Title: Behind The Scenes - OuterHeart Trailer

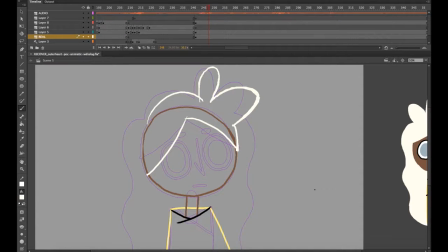0:00 Michael, and it's the behind the scenes. Again, here we're looking at. I was, oh, sorry. I'm getting over being sick.
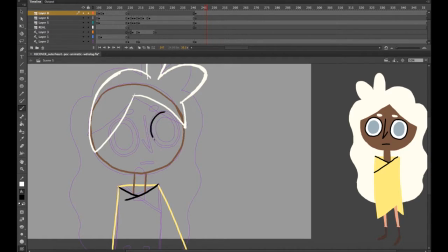0:14 Which I guess I'll just come out right now and say it. Oh man, I was really struggling with this eyeball here, huh?
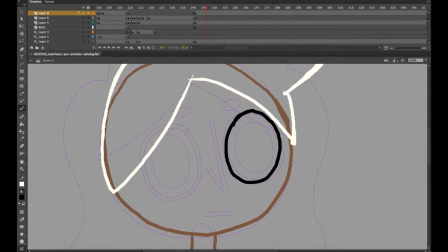0:22 Yeah, just zoom in and do it. As you can see, this is recorded beforehand, and then this is now me talking over it.
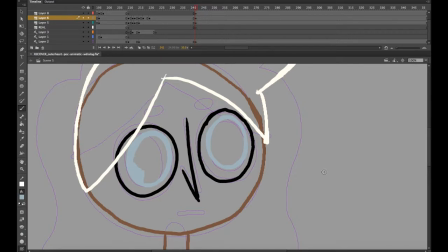0:32 It's being played back at 722%, just because I wanted this clip to be 5 minutes long.
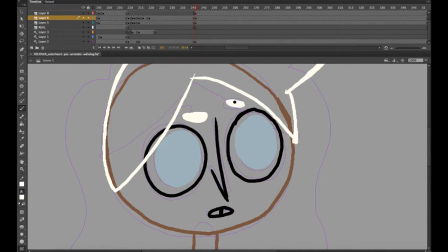0:41 And yeah, here I'm working on OuterHeart. I'll just come out and say it.
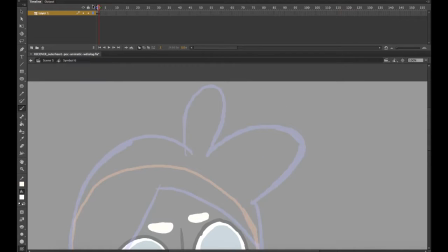0:47 Halloween cartoon is not going to be out. This is probably going to be up either the day of Halloween or before, or the day after Halloween.
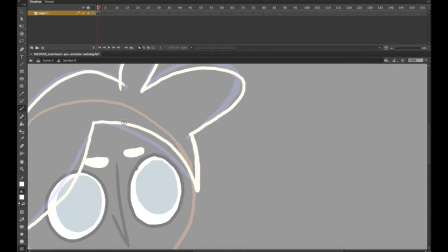0:56 So you'll either know already that I didn't finish the Halloween cartoon, unless after I recorded this,
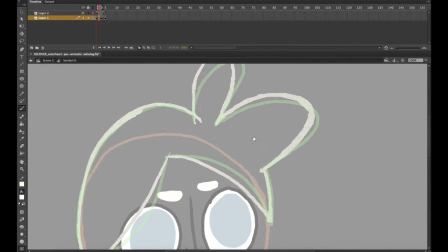1:02 I really just like got to it and like finished it in time, but I honestly doubt it.
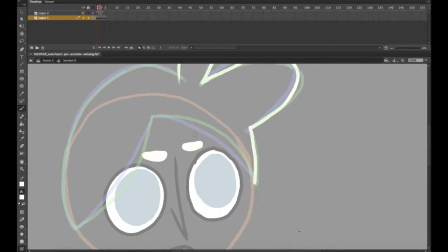1:09 I missed the spooktacular deadline for Newgrounds.
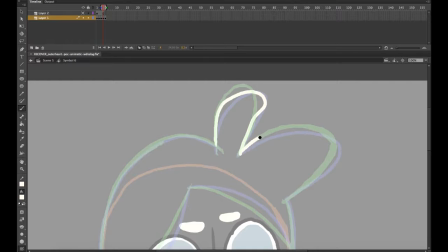1:17 Newgrounds, great place. Visit there. I wonder if this kind of content is cool for Newgrounds.
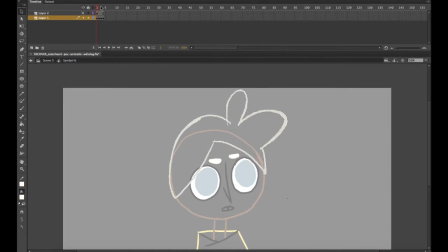1:26 I was planning on just uploading it to YouTube. I should probably just keep my Newgrounds pure and with just animation only.
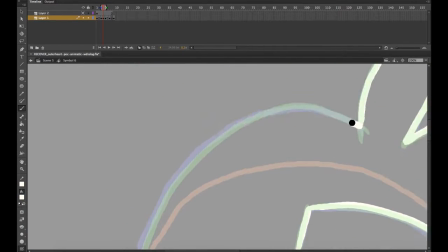1:39 So I hope you're all having a good day. Like I said earlier, I'm getting over being sick.
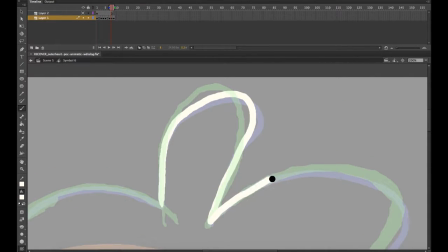1:47 I should probably talk about what's on the screen. Sorry.
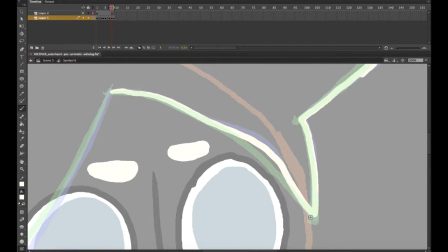1:52 I was having some audio issues earlier, so I'm all like twisted up.
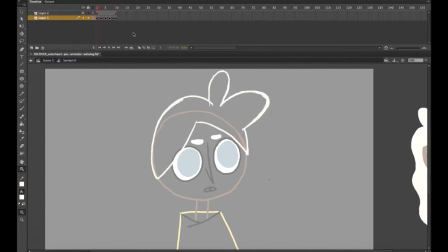1:57 Anyway, I'm doing this hair. The great thing about Adobe Animate is the color-coded in-betweens. So as you can see, I started with one shape, and I would always kind of draw in the direction the wind is blowing.
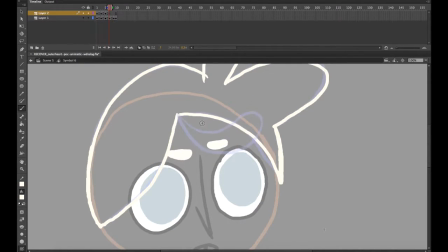2:14 Or in this case, the wind is blowing, like the wind's blowing the hair.
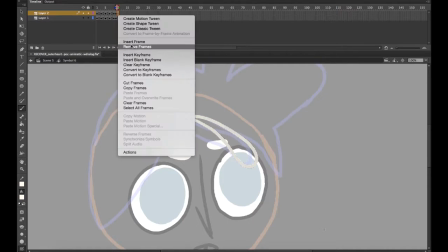2:20 And then when I would do the in-betweens, I could just start on the green lines and end on the blue lines,
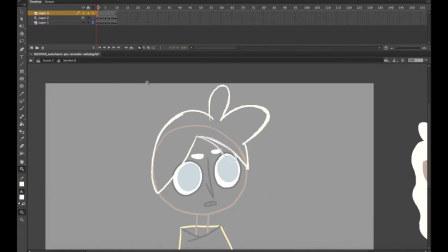2:26 and it would give a nice flow because the green lines are the before and the blue are after, because the color-coded onion skin is very handy in that way. So you get a really good look.
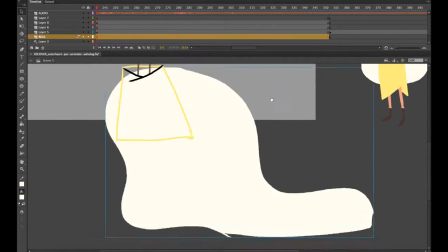2:45 Now here's something interesting that I'm doing here. I'm actually separating the front layer.
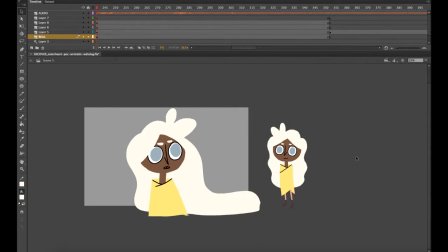2:53 I'm just coloring that, and then the back layer of hair, and then saving this as separate SWF files.
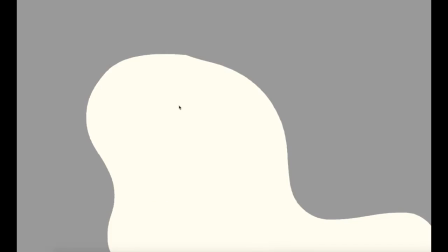3:05 And then you'll see here, I'll bring them into After Effects here.
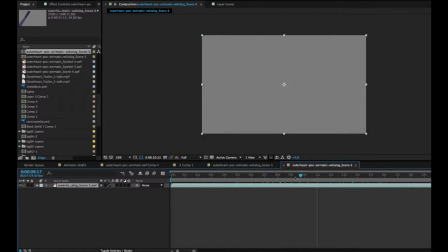3:12 So with the top layer of hair, I animated that all separately because it was because it's sort of more complex shapes and you want that to look right. But with the back hair, it's kind of just a one sort of blob. So something you can do when you're working with simple shapes and you want it to animate in a fluid way, just put a little wave warp on there in After Effects. And it can, and then, yeah. So I put a wave warp on there, I posterized the time, and as you can see here, it looks pretty natural. I think I haven't posterized the time yet though, so the frames are still not lined up with the top hair, but I'll eventually line up the keyframes, and so it will look very natural. Let's see, when do I do that?
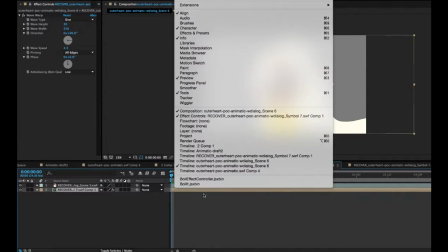Yeah, like that. That looks really good.